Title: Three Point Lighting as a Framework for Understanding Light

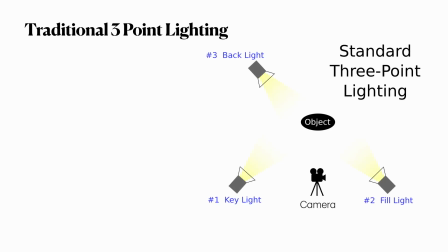3:39 Traditionally, three-point lighting will refer to a standard studio lighting setup that consists of a key light, which is the brightest light, at 45 degrees to one side of the subject, the fill light, which is positioned 45 degrees to the other side of the subject in order to fill in the shadow created from
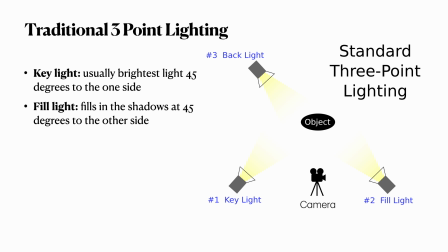3:56 the key light, with the camera between the two lights pointed toward the subject, then a backlight, which could also be called a rim light, a hair light, or a shoulder light, coming from behind the subject to one side or the other out of frame in order to create a slight highlight across the
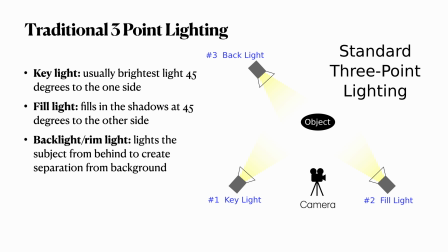4:12 subject's backside that separates them from the background and emphasizes their silhouette or shape. Each light is at least slightly above eye level to achieve a natural lighting direction. This style of traditional three-point lighting and adherence to this formula for lighting has been such a staple of TV sit-down interviews that,
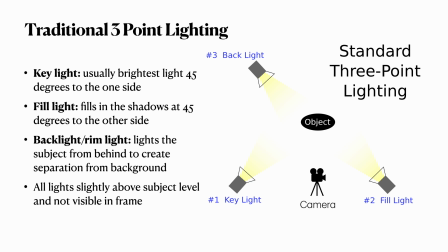4:32 unfortunately, the reasoning behind the three-point setup has often become overlooked, despite its incredible usefulness at understanding the topic of lighting as a whole. So the reasoning behind three-point lighting is that in order to light a person or object all the way around, there must be light coming from at least three directions around the person or object.
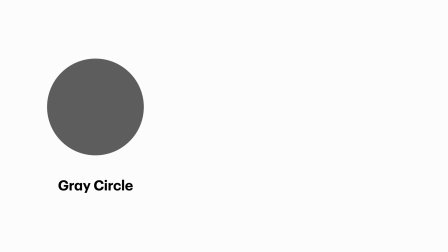4:51 That might sound like overkill, but anytime we capture a three-dimensional world, which is real life,
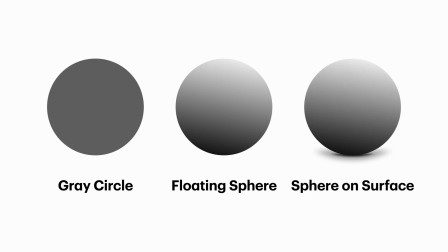4:57 and then compress it into a two-dimensional space, which would be the flat screen of a TV or the screen of a cinema, it is the lighting that preserves a sense of depth, form, and distance between objects in the scene. The direction of the light and differences in brightness on the various surfaces of a person or object,
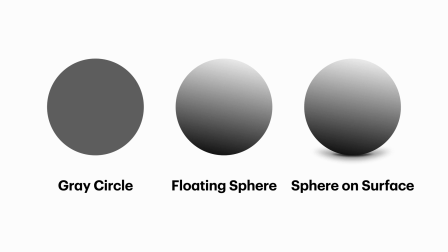5:16 and the way the shadows interact with the space is what allows our brain to interpret the forms in the frame.
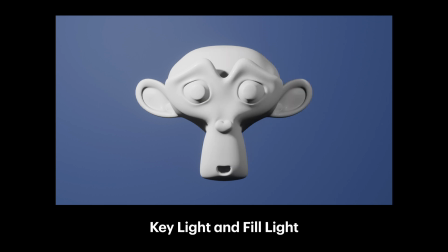5:23 It's the relationship between those 3 points of light that gives us the ability to make something look flat or three-dimensional. Three-point lighting is useful and has been widely adopted for a number of reasons. For one thing, and this might sound silly, but the camera needs enough light to capture a clear image.
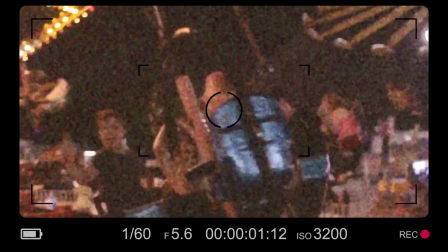5:41 In video, this is particularly important because a deteriorated image with artifacts and grain
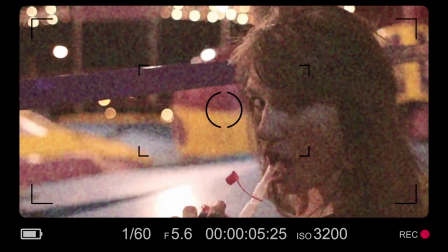5:47 dancing across the screen can be particularly distracting and make your video look amateurish.
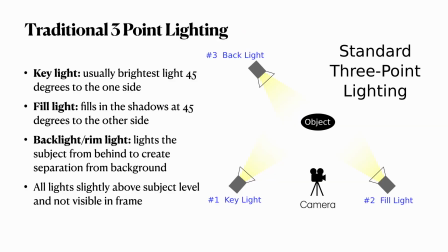5:52 Another reason is because it highlights the main subject in the frame and draws viewers' eyes to them. The highlights and shadows created by the lights also create a sense of depth and three-dimensional shape to the subject, which is pleasing. You might be thinking, wait, do I need to drag 3 lights around with me and set them up every time I shoot video?
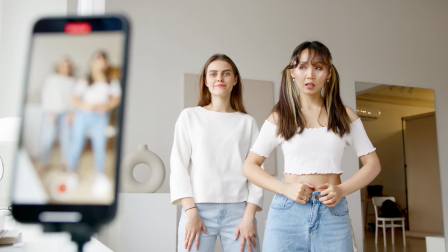6:12 No, that would be very impractical, and many people make fantastic looking video footage simply by using the light that is available to them because
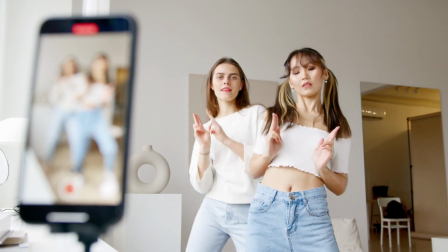6:20 they know where to find it and how to position their subject relative to the available light to make it look good.
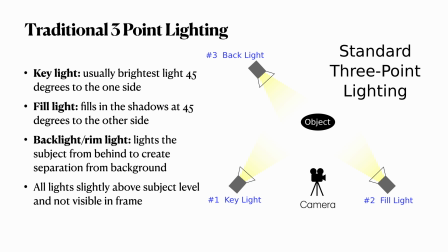6:25 Light coming in through a window could serve as a key light. A reflector or white poster board could serve as a fill light by reflecting light to fill in the shadows. A lamp could be placed somewhere in the background behind a subject and serve as a backlight or a rim light.
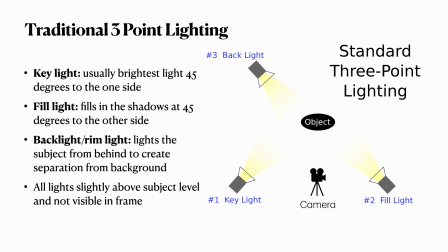6:40 Sometimes the key light might be large enough, such as on a cloudy day, to wrap around and fill in the necessary shadows. Or with smart framing, you could create separation between the subject and background with a shallow depth of field or brightness or color contrast of the subject and background,
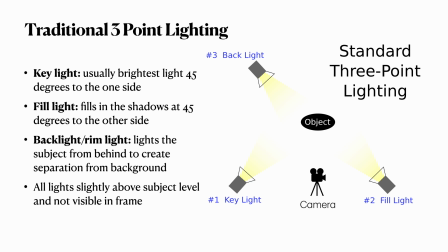6:55 and in that case, a rim light might not be completely necessary to achieve that separation.
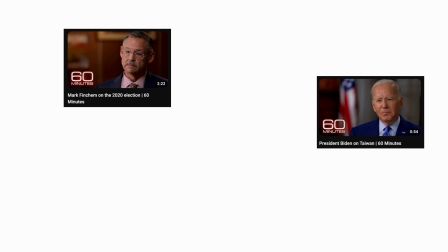7:00 If you look at a bunch of 60 Minutes interviews, you might think that three-point lighting is just a boring lighting setup.
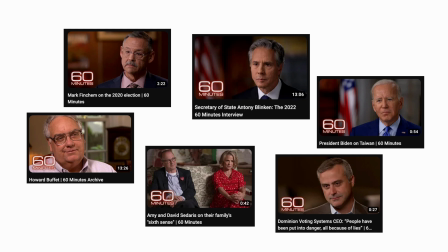7:05 It's fine, it works, it looks professional, but it's not particularly creative or interesting. However, here's the secret to three-point light.
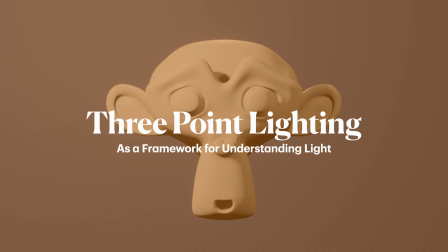7:14 Three-point lighting can be used as a framework for analyzing and understanding most lighting scenarios. If you can understand three-point lighting, you can begin to understand the immense topic of lighting as a whole.
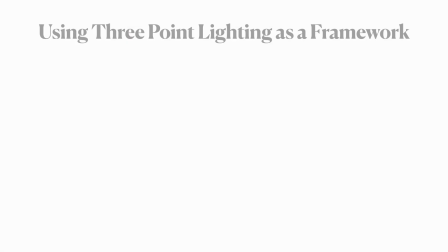7:26 So when I use three-point lighting as a framework for understanding the lighting in images, I follow a step-by-step process.
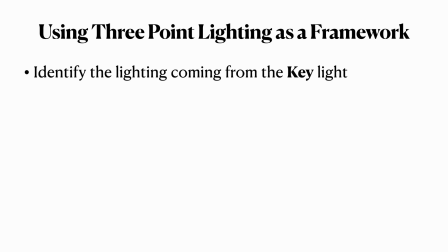7:34 First, I identify the lighting on the key side of the subject. Where's the brightest light coming from in the image? And I find the highlight on the subject, and I identify that as the key.